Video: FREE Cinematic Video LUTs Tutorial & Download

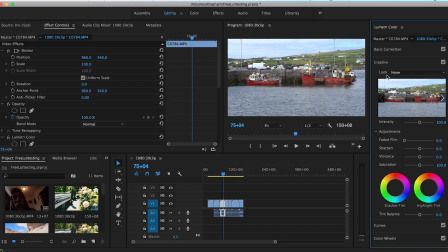4:08 Our next clip here is just a couple of boats and a nice rolling green hill background. So let's go ahead and try to warm this one up here with Cine Warm. So right away you see it's more cinematic. Pulled a little bit more detail out of the shadows, softened it all up a bit, increased the warmth, adjusted the hue on the red and the orange. You can always change the intensity if this is maybe too much for you.
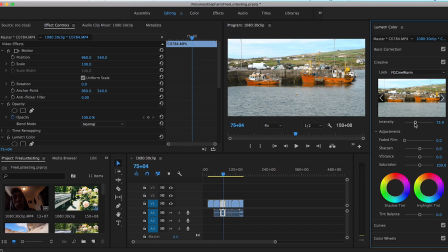4:27 I would highly recommend making some quick minor adjustments after you've applied the LUT, just because you're adding your own style now, throwing your own unique flair on it.
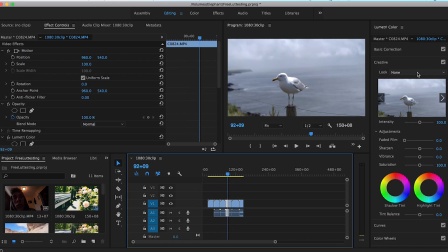4:36 So here you've got a nice little clip of a seagull. This could be a good clip for the Cine drama LUT. It's kind of overcast, yet the subject is still well lit. So if you look at that, much more cinematic now.
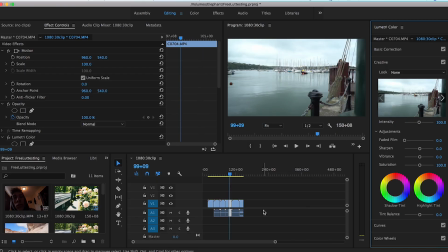4:46 Here we have kind of an overcast harbor. So often what happens when you have an overcast scene, there's not a lot of color in there. So I'm gonna go ahead and hit the Cine Vibrant LUT just to bring a little bit more out of it. So as you can see, looks like almost you got a couple patches of blue skies back in there. The water's looking a lot nicer, less gross.
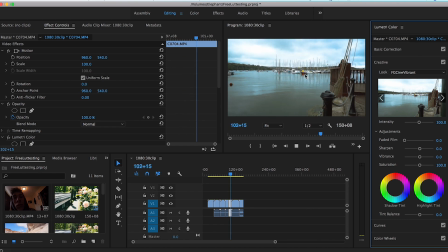5:01 Any color in the scene is just exaggerated and more vibrant. So this clip here, it is a cliffside drone shot.
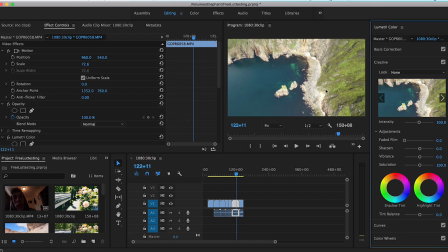5:07 So this clip alone is looking kind of bland and boring. I want to add some color to this kind of rocky white shoreline here just to give it more color. So if you use Cine Warm, you got a nice kind of pink yellow hue. Gives it more of a natural shoreline look.
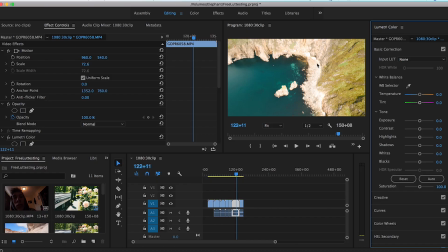5:19 So again, like I mentioned before, you can go back into the basic correction and still adjust it. This clip's got some highlights that need fixing to begin with. So I'm just gonna bring down the highlights. I still wanna keep it bright, just because it was a nice bright day. All right, and finally our last clip here is a GoPro shot paddling on a lake at sunset.
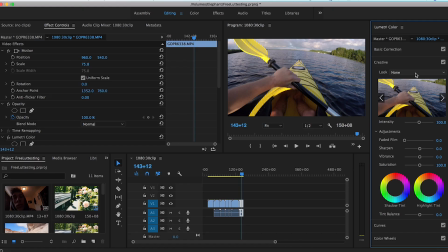5:35 So for all you travelers out there, I know a lot of people have GoPros and shoot with them. You really should take the time and color your videos. So after a while, a lot of GoPro footage looks the same just because so many people out there have GoPros and don't really take the time to actually color it.
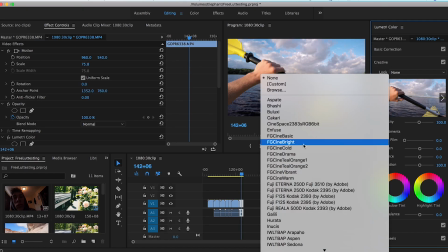5:47 So for this one, I want to give it more of a kind of dramatic cold look just to make it stand out and look less like a GoPro video.
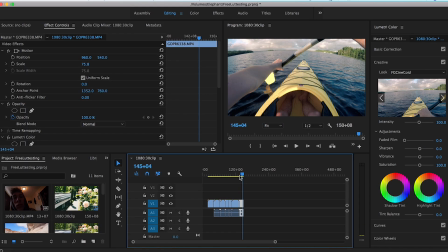5:54 So I'm going to use the Cine Cold. So here we got softer highlights, gives it more of a blue hue to the whole video. Much more dramatic than what it once was. Kind of desaturates it a bit. Just gives you that cinematic feel that you're used to seeing in the movies.
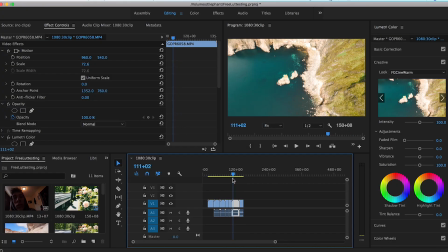6:05 So there you have it. Those are the FilterGrade cinematic giveaway LUTs.
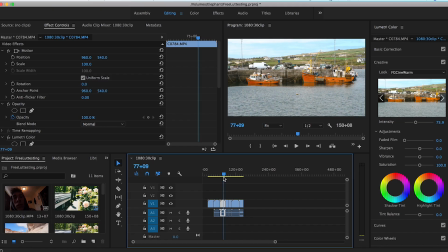6:09 I highly recommend you guys check these out, experiment with them, see what they can do, add your own flair to them, make them yours.
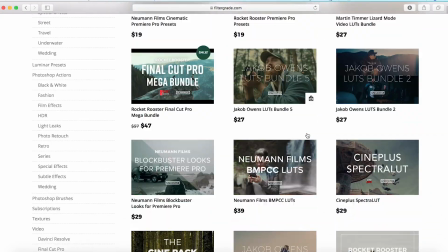6:16 And as always, for the best Photoshop actions, Lightroom presets, Capture One styles, and video LUTs, check out filterGrade.com.